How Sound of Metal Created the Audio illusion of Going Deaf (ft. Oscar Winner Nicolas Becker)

In this film what was very specific it was not about doing good sound it was the topic was about sound you know and how you perceive
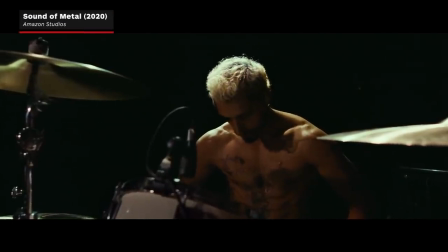0:11 that's Nicholas Becker he was the sound designer on sound of metal and he's gonna talk to us about how he and director Darius Marder created the auditory
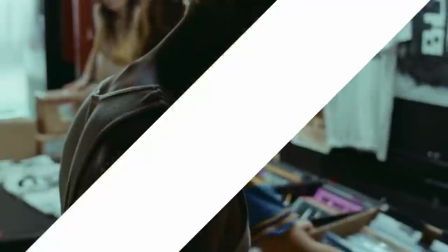0:20 illusion of going deaf in sound of metal for
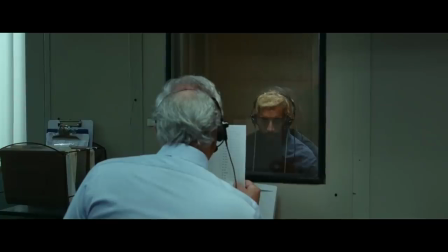0:27 those who don't know sound of metal follows Rubin, a heavy metal drummer as he struggles to find his place in the world after losing his hearing.
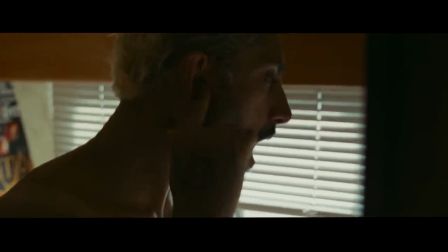0:34 And the film's ability to portray the onset of hearing loss through its soundtrack is just as remarkable as the numerous performances it helped strengthen. That's in large part due to Nicholas's unique approach to sound design.
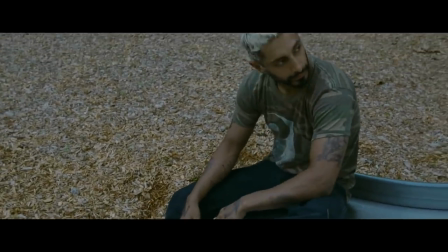0:47 He's going to fill us in on the absurd lengths he went to record the film's sound library, which included micing preserved skulls.
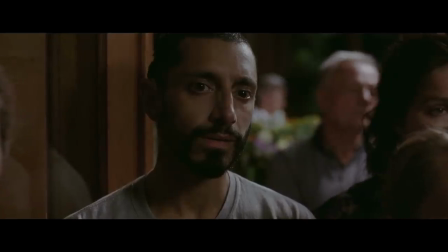0:53 We'll get into his views on creating an audio depth of field by treating microphones like camera lenses.
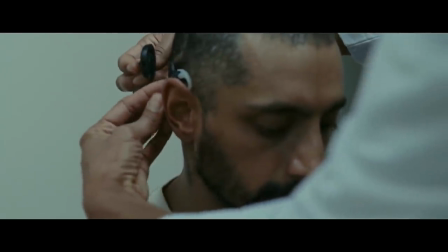0:58 And finally, we'll talk about how he and the Sound of Metal team went about designing the sound of the cochlear implants.
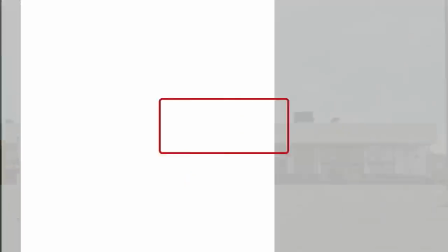1:04 But before we get into all that, we need to discuss the copious amounts of research that Darius and Nicolas conducted before the cameras ever rolled. For example, Darius called me like one year before the start of the shoot. He came to Paris and we spent like one week, you know, speaking about music, sound, films,
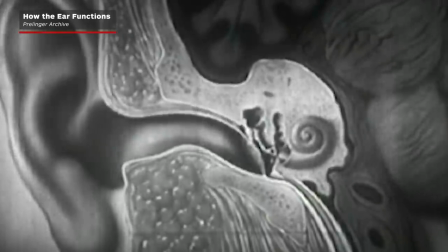1:23 looking at some sequence of other films, reading some literature about how you become deaf, perception, you know, underwater perception. Even at the end of this week, the DOP, Daniel, joined us, you know, and we spent like three days to understand how we could combine the picture and the sound to create the, you know,
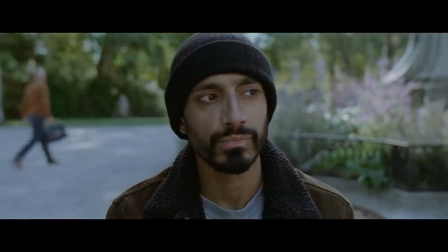1:46 interesting point of view from the perspective of Ruben.
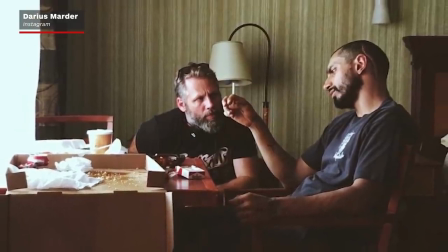1:50 To help the director better understand the sensation of deafness, Nicholas took Darius to an anechoic chamber,
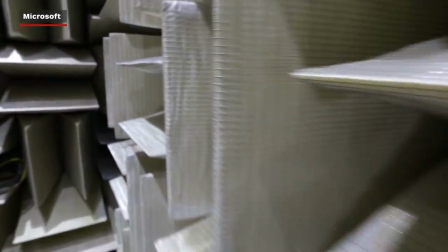1:56 a special type of room which is designed to absorb sound waves and create an echo-free environment.
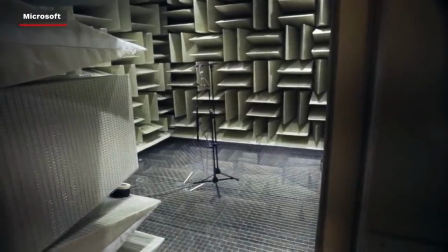2:01 Basically, if nothing is making a sound in that room, it's very, very quiet.
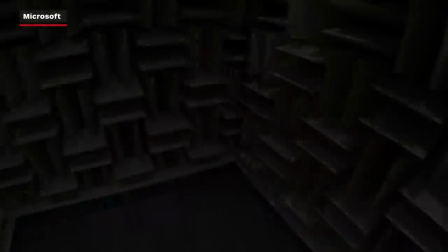2:06 I bring Darius in that room and I switch off the light and I let him there for 30 minutes in pure silence and darkness, you know. And when he came out, he was like, wow, you know, he was very shocked because he said like, I was hearing everything, you know, of my body, you know. like it was like I was inside me,
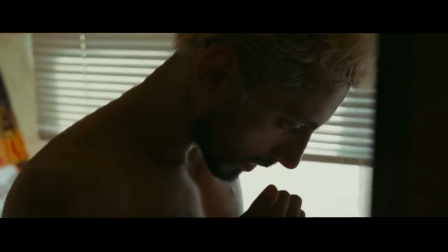2:24 you know? Nicholas knew that those small internal vibrations would be important to selling the physical memory of hearing loss,
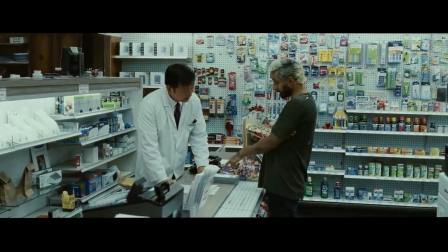2:30 but capturing those borderline silent sounds was a challenge that would require some unconventional microphones.
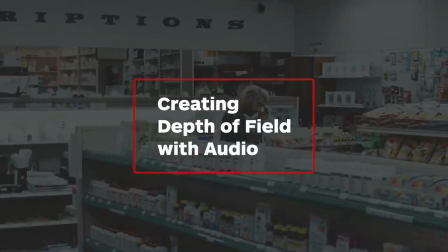2:36 He's having trouble even communicating with me.
I have a lot of different set up of microphone during the recording. It's a bit like a DOP if he's shooting with different lens. And so everything is in sync and I can move from one recording to another and it's like changing the perspective, you know, but just like with one single recording. Nicholas's comparison between microphones and camera lenses is an astute one.
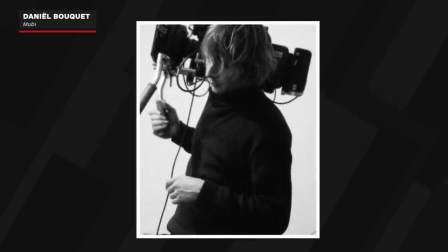3:04 Good DPs know how lenses change the perception of a scene.
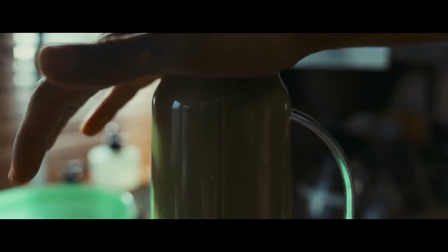3:08 If you want to keep only one thing in focus to really isolate that subject visually, a long telephoto lens is the only tool to do the job.
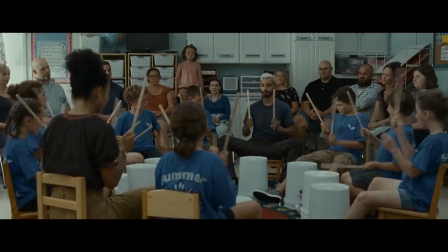3:16 Conversely, to convey a lot of information in frame and in focus, only a wide-angle lens will do. To create this kind of sound focus, you know,
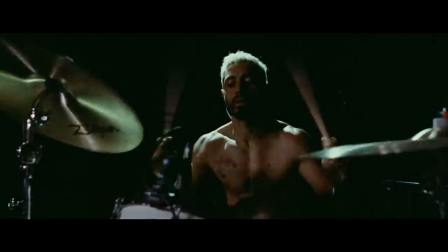3:28 like moving from immersive sound to super focused sound or focused sound to very immersive sound.
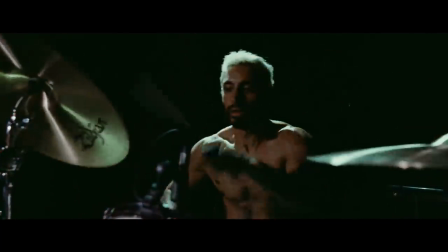3:34 I have a lot of different setup of microphone during the recording, you know, sometimes like 8 or 10 microphones from very close-up, very detailed.
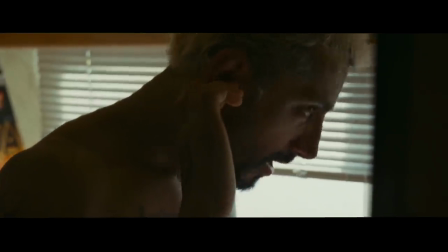3:43 And to get those hyper-focused subjective frequencies like the sound of Ruben's jaw clicking, Nicholas used a variety of mics like those he used to record sounds underwater, and he even used a type of mic that is traditionally used to find oil.
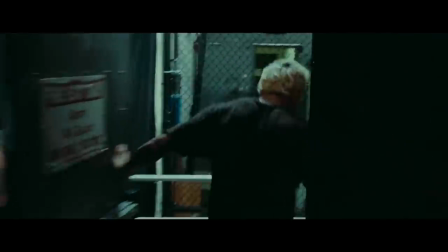4:04 For Nicholas, it was extremely important for him to record natural sounds.